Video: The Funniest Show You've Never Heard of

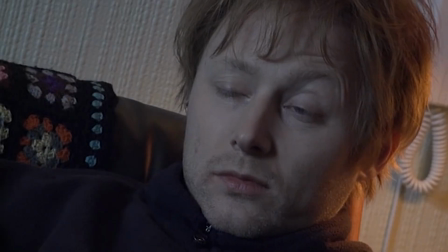He has his own specific framing to take us into a stoner reality that he lives in. Almost every shot is at some kind of weird angle and the camera never stays the same distance away from him.
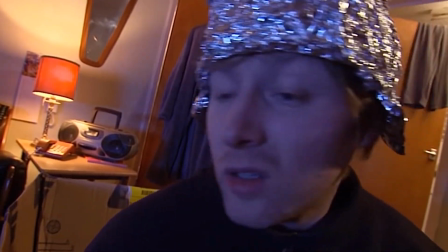We get close-ups of his face and faraway shots to show the entirety of his disgusting room.
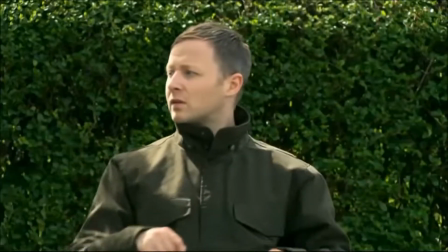The editing is great too. Some amazingly crappy special effects that just make everything funnier and weirder.
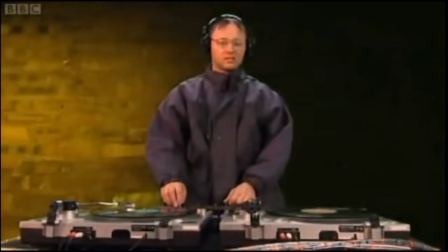Lemmy and his production crew know how to use editing to add to the insanity that is Lemmy's show. The sound effects, cuts, and special effects make this show a masterpiece of comedy.
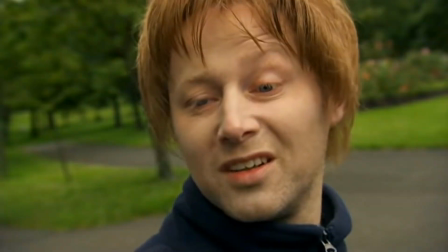Everything in the show is so unique, which is why it's so amazing. Each episode is half an hour, where we can sit back and experience our world through the lens of Limmy,
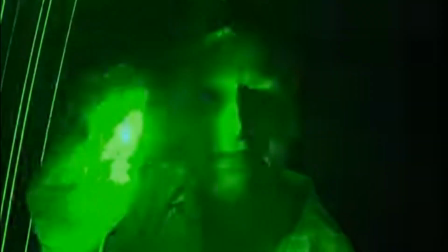with his cynical social commentary, odd realities, and caricatures of our daily life.
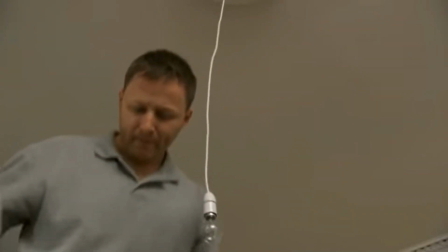It's a refreshing take on comedy that not many other people have done, and for us Americans, it's probably a new experience to see comedy that comes from outside of our country.
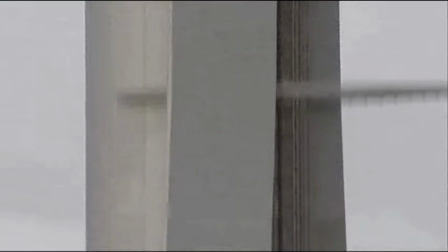Glasgow is a big part of Limmy's show, and it will probably show you that Scottish people are the raging, idiotic alcoholics that you see on The Simpsons.
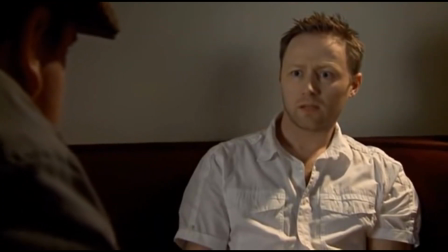This show was a unique experience for me, and a fresh of breath air. I mean, even being able to decipher what these people are saying with their Glaswegian accents was a part of watching this show.
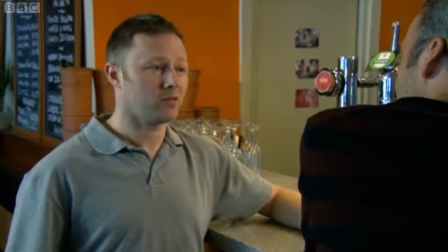At first it was like listening to 3D English. I couldn't even understand what the hell they were saying in some of these sketches.
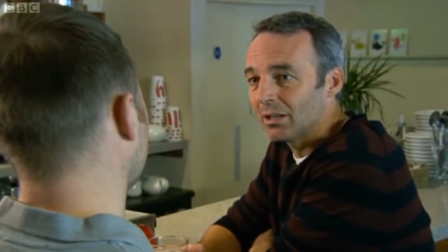But that's why this show is so great to watch for those that don't know anything about Limmy or Scotland.
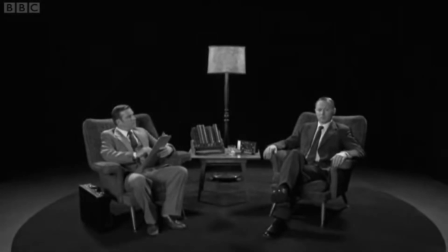If we keep watching the same thing over and over again with only slight changes, nothing won't be funny anymore.
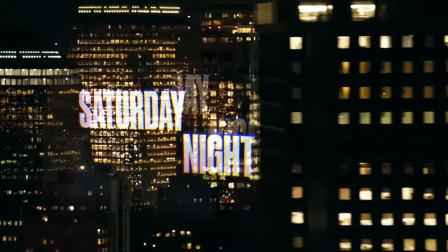I think this is one of the reasons why other sketch shows like SNL have lost their charm. It's been the same things for years and the humor is starting to wear off.
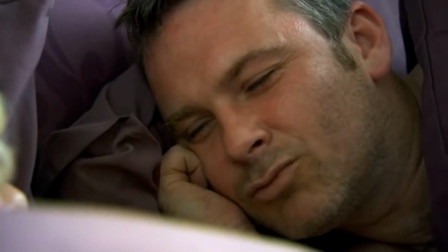Lemmy pushes boundaries and refuses to stick to the status quo. So if you want an extremely funny new show to watch, I highly recommend Lemmy's show.
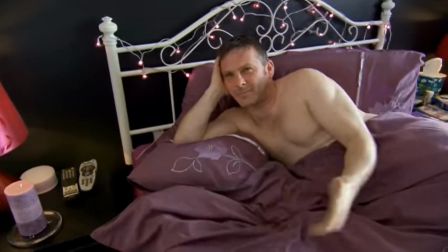I can only do it so much justice just by talking about it, because this is definitely something you have to experience for yourself.
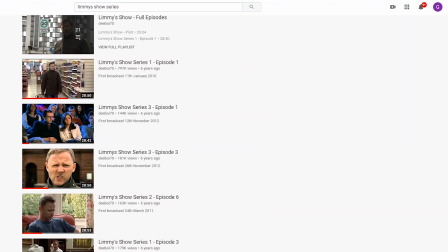It's currently on Netflix, but if you're cheap like me you can watch all the episodes on YouTube for free in 240p.
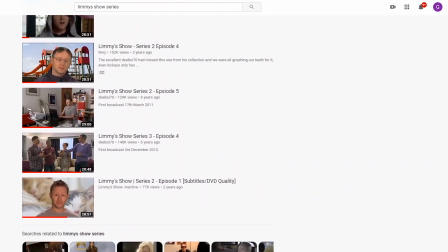I hope you enjoyed the video, and thanks for watching.